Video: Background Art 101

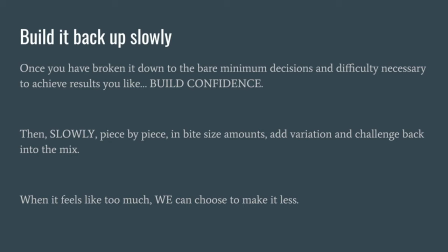[28:58]
You've broken it down to the bare minimum decisions necessary, then build it back up until you have the confidence, until you feel like I'm making good work, and you can slowly bit by bit add variation and challenge back in.
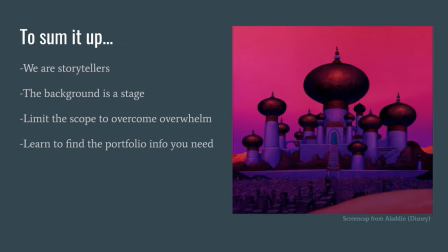[29:09]
When it feels like too much, we can choose to make it less. So to sum it up, we are storytellers. This is probably the number one thing that I want everyone to walk away with. Every decision that we make is for the purpose of story. We have to think about everything in relation to story. The background is a stage.
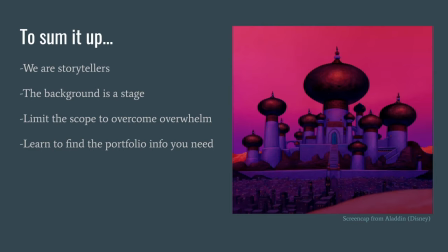[29:28]
We are creating a stage for the characters. We want to limit the scope to overcome overwhelm at start, and then I want everyone to learn to find the portfolio info they need because that is one of the best skills that I ever developed.
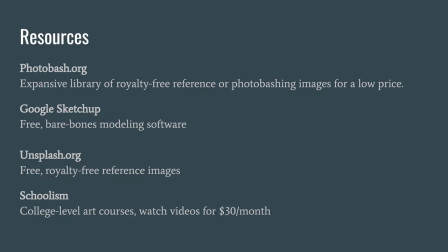[29:41]
Here are some resources. You guys can screenshot this or go to the description and access this slideshow.
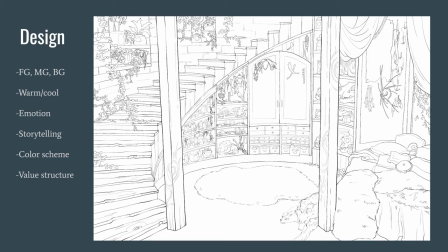[29:47]
All right, we're moving on to the demo. Let's do this, guys. I'm just going to keep charging ahead because we've only got 15 minutes before the first break. So here is a design of mine. I'm going to take you all the way through from design to finish on this thing.
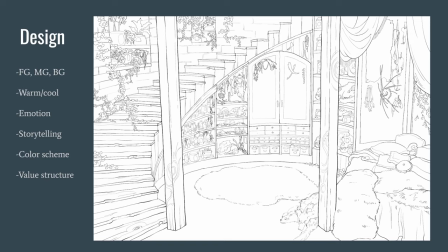[30:02]
So the first thing I'm always thinking about is what is going to be my foreground, mid-ground, background? Are those all going to be present? How am I dividing them out? How am I creating depth. You know, I want to create a space, a stage, and depth. And then I'm figuring, is this going to be warm or cool? And I'm thinking, what is my emotion?
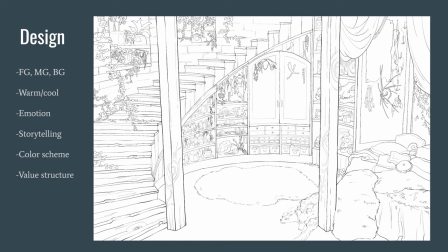[30:21]
You know, what is the storytelling that needs to happen? You know, what is, what's the storytelling that's happening in the design? And how can I reinforce that with the painting? You know, so that means figuring out the color scheme and the value structure.
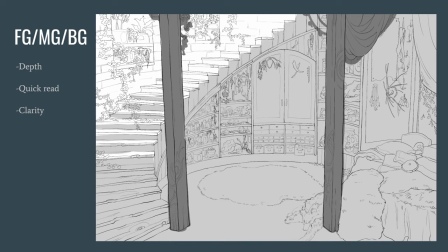[30:33]
So here we've got my foreground, middle ground, background lay-in. You know, we've got this foreground, which is these two poles, these two pillars, and then a little bit of stuff hanging off, right? We've got this mid-ground space, which is where the character is going to be. This is the main stage area.
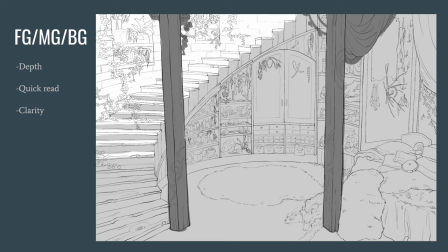[30:51]
And then even in this, even in this piece, we've got a background area, which is the space going up toward the steps. That's going to fade back. We want that to recede in space. So you can see even in just this lay-in, you can already see, you know, the depth.
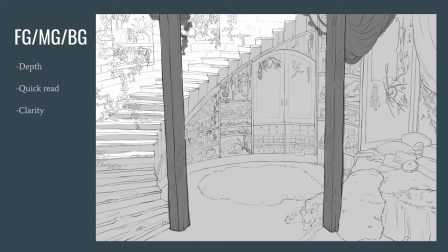[31:06]
You can already start to get a feel for this space as a stage. So, getting into the flat color.
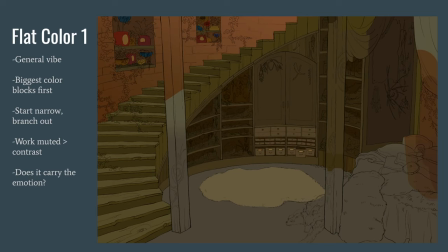[31:13]
First, we just want to figure out the general vibe. You know, what do we want to feel? What do we want to feel here? I always block in the biggest colors first. I want to first just, you know, enlarge swaths, figure out what, when I squint is this piece going to look like? We're going to work muted first and then add contrast later.
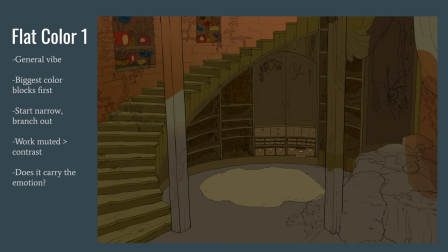[31:33]
I like to work from muted toward contrast because I find it much easier to add contrast than to take contrast away. I've always felt that way. That is a personal choice, but I've always felt that starting muted and then building up contrast with lighting and shadow has been easiest for me.
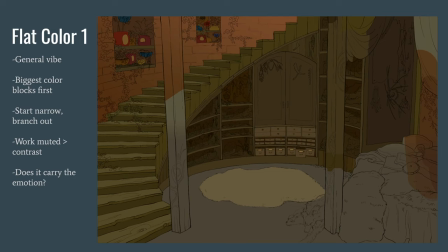[31:49]
And then of course we want it to carry the emotion. I want this scene to feel warm. I want this scene to feel cozy. And so the colors that I'm adding, I want to reinforce that.
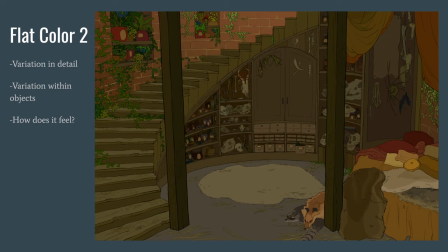[32:00]
So here's my second stage of flat color. Here's where I'm starting to add in the variation. So we worked from similar toward variation. You know, every single background is a dance between what's similar and what's different. We want it to be similar enough to be cohesive, but have enough variation so that it's interesting.
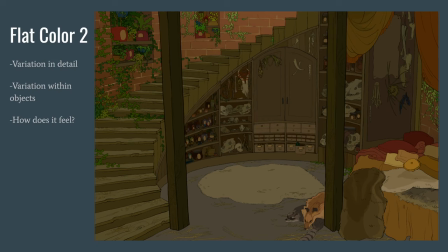[32:19]
And it's always a dance between those things. So we want variation within objects too. Like I tried to get different greens in, in these plants. I didn't want them all to be the same green. And I tried to get difference within the skulls. They're not all the same, you know, bone color. And then of course, how does it feel? Are we getting that cozy feeling that we're going for here?
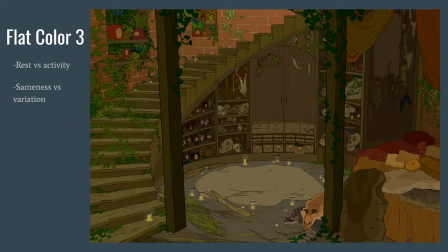[32:40]
All right, flat color three. What I want to talk about here is rest versus activity and sameness versus variation, which we just touched on, which is that every single piece is a dance between what's different, what these little points of interest and contrast are,
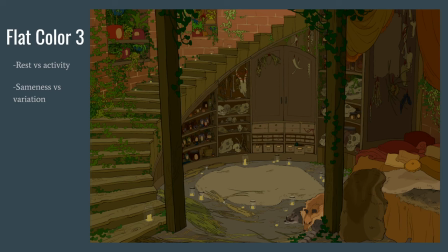[32:57]
versus the rest area, what's the same, what feels unified. So I'm always trying to create a balance between those two aspects.
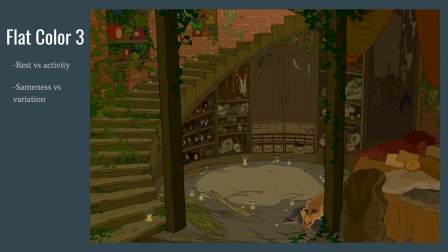[33:05]
We don't want too much variation that it feels chaotic, and thus we're going for that. But we don't want too much sameness that it feels boring.
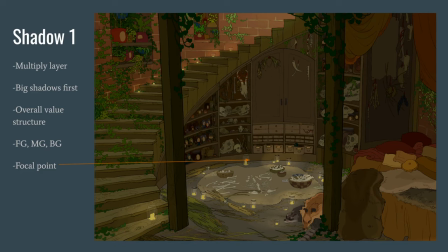[33:14]
So here's my first shadow stage. I'm already thinking about what the focal point is going be and I've got an arrow pointing to where that character is going to go. You know if I had a storyboard for this I would be overlaying the storyboard to figure out where that character is going to be in this scene so that I can design the lighting and value structure around it.
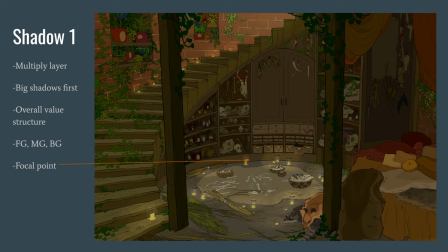[33:32]
I use multiply layers for my shadows and I use I do big shadows first so I'm always working in big shadows down to small shadows and I'm always thinking about the overall value structure and the foreground,
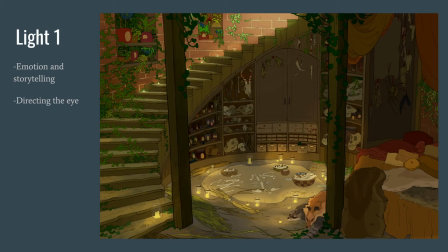[33:44]
midground, background. Here is the first light pass. This is where it really starts coming together for me. I'm really at this stage thinking about emotion and storytelling and directing the eye.
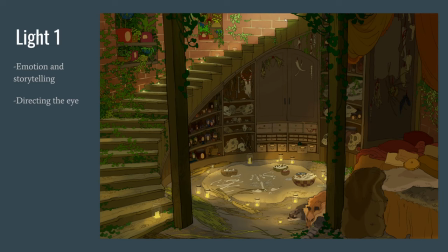[33:58]
I want that eye to start up here where there's light coming in from upstairs to follow down to where the character is going to be sitting. You know, we want this swooping motion gently leads us down into this warm, cozy nest that the character is going to be sitting in at the base here.
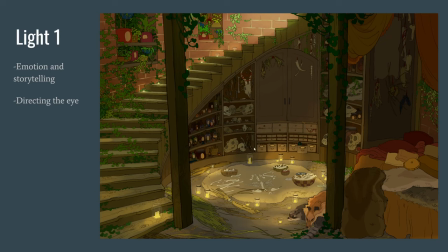[34:14]
And the program that this was done in is Photoshop. I work almost entirely in Photoshop. There are lots of other great programs too, though.
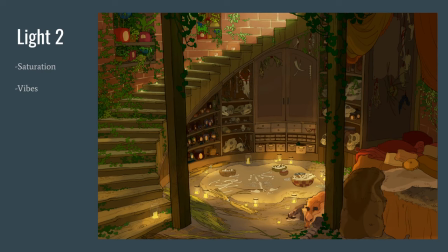[34:23]
So at this second lighting stage, I am focusing on adding in that saturation where necessary. Remember that I like to work from muted towards saturated, so I'm building up saturation. And then again, the vibe. What is the vibe? What is the mood? What is the feeling? How does this feel? Do I feel like it's warm?
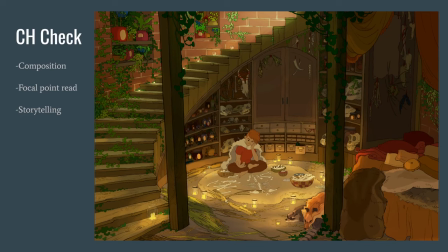[34:42]
Do I feel like it's cozy? So here I've got my character in for the first character check. We're looking at the composition. Does this composition work with where the character has landed? Does the focal point read? And is the storytelling working?
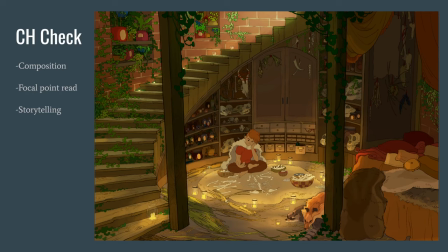[34:59]
These are all the things that are in my head as we get that this first, you know, character read in here. And if this is for a show, we're just going to have a storyboard overlay. And here we've got our occlusion shadows have been added.
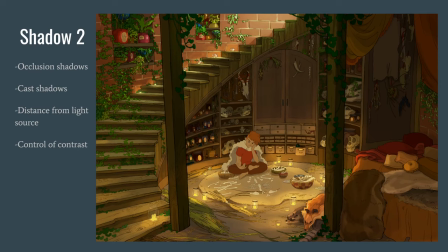[35:17]
So occlusion shadows are when there is no ability for light to permeate where two surfaces are touching. So if two objects are touching each other, then you're going to get a little occlusion shadow where those two objects meet. This is a really important stage for making things feel tactile,
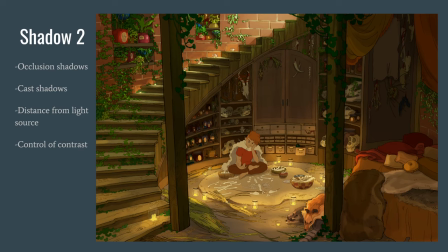[35:36]
for making them feel like they, you know, are actually touching one another, creating those little occlusion shadows. And then also we're adding our cast shadows. So when there's a light source and there's something blocking that light source from hitting a surface, we're going to get a cast shadow on that surface.
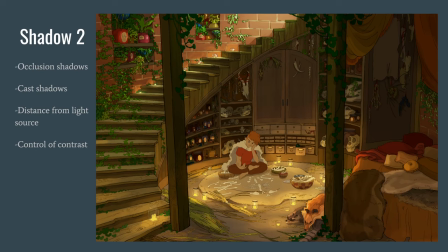[35:52]
And then here we are also thinking about distance from the light source. So where there's lots of light, it's going to be, you know, brighter and more contrasty. And then as we move away from those light sources, it's going to get more muted, more, you know, less contrast, closer together in value.
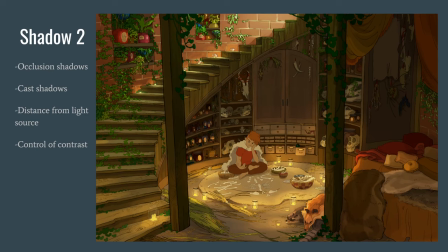[36:09]
Yeah, this is a personal peace of mind, just to be clear. This is not from a show, you know, NDA reasons. This is a personal peace of mind. Some shows will have people doing color keys specifically, others will not. Some shows will have background painters just doing everything, doing, you know, color keys to finish.
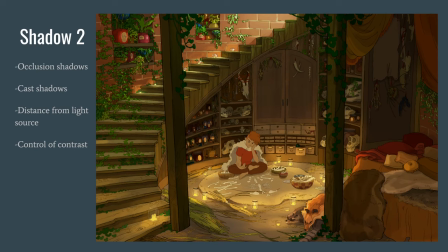[36:28]
Other shows have color key artists. it definitely depends on the production. So the last thing I'm thinking about here is controlling contrast. Contrast is the tool to get us to look where we want viewers to look.
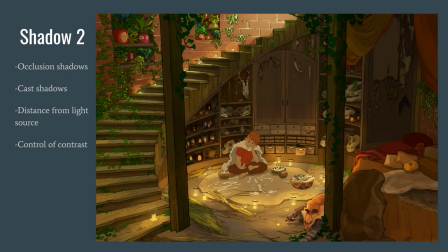[36:42]
So we want to limit contrast in the areas that are less important and increase contrast in the areas where it's more important.
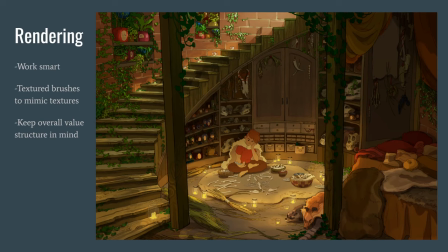[36:50]
All right, next we're doing rendering. This is going to depend so much on the production on what you're working on. This is probably much more detailed than your average, you know, TV animation background, but all of these same skills will just be used to a lesser degree if we're, you know, working on a more simple show.
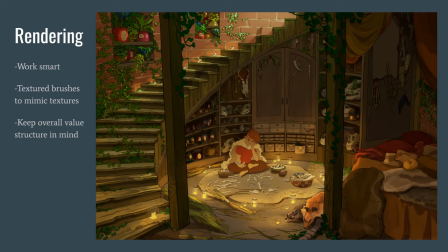[37:08]
So my recommendation with rendering is to work smart.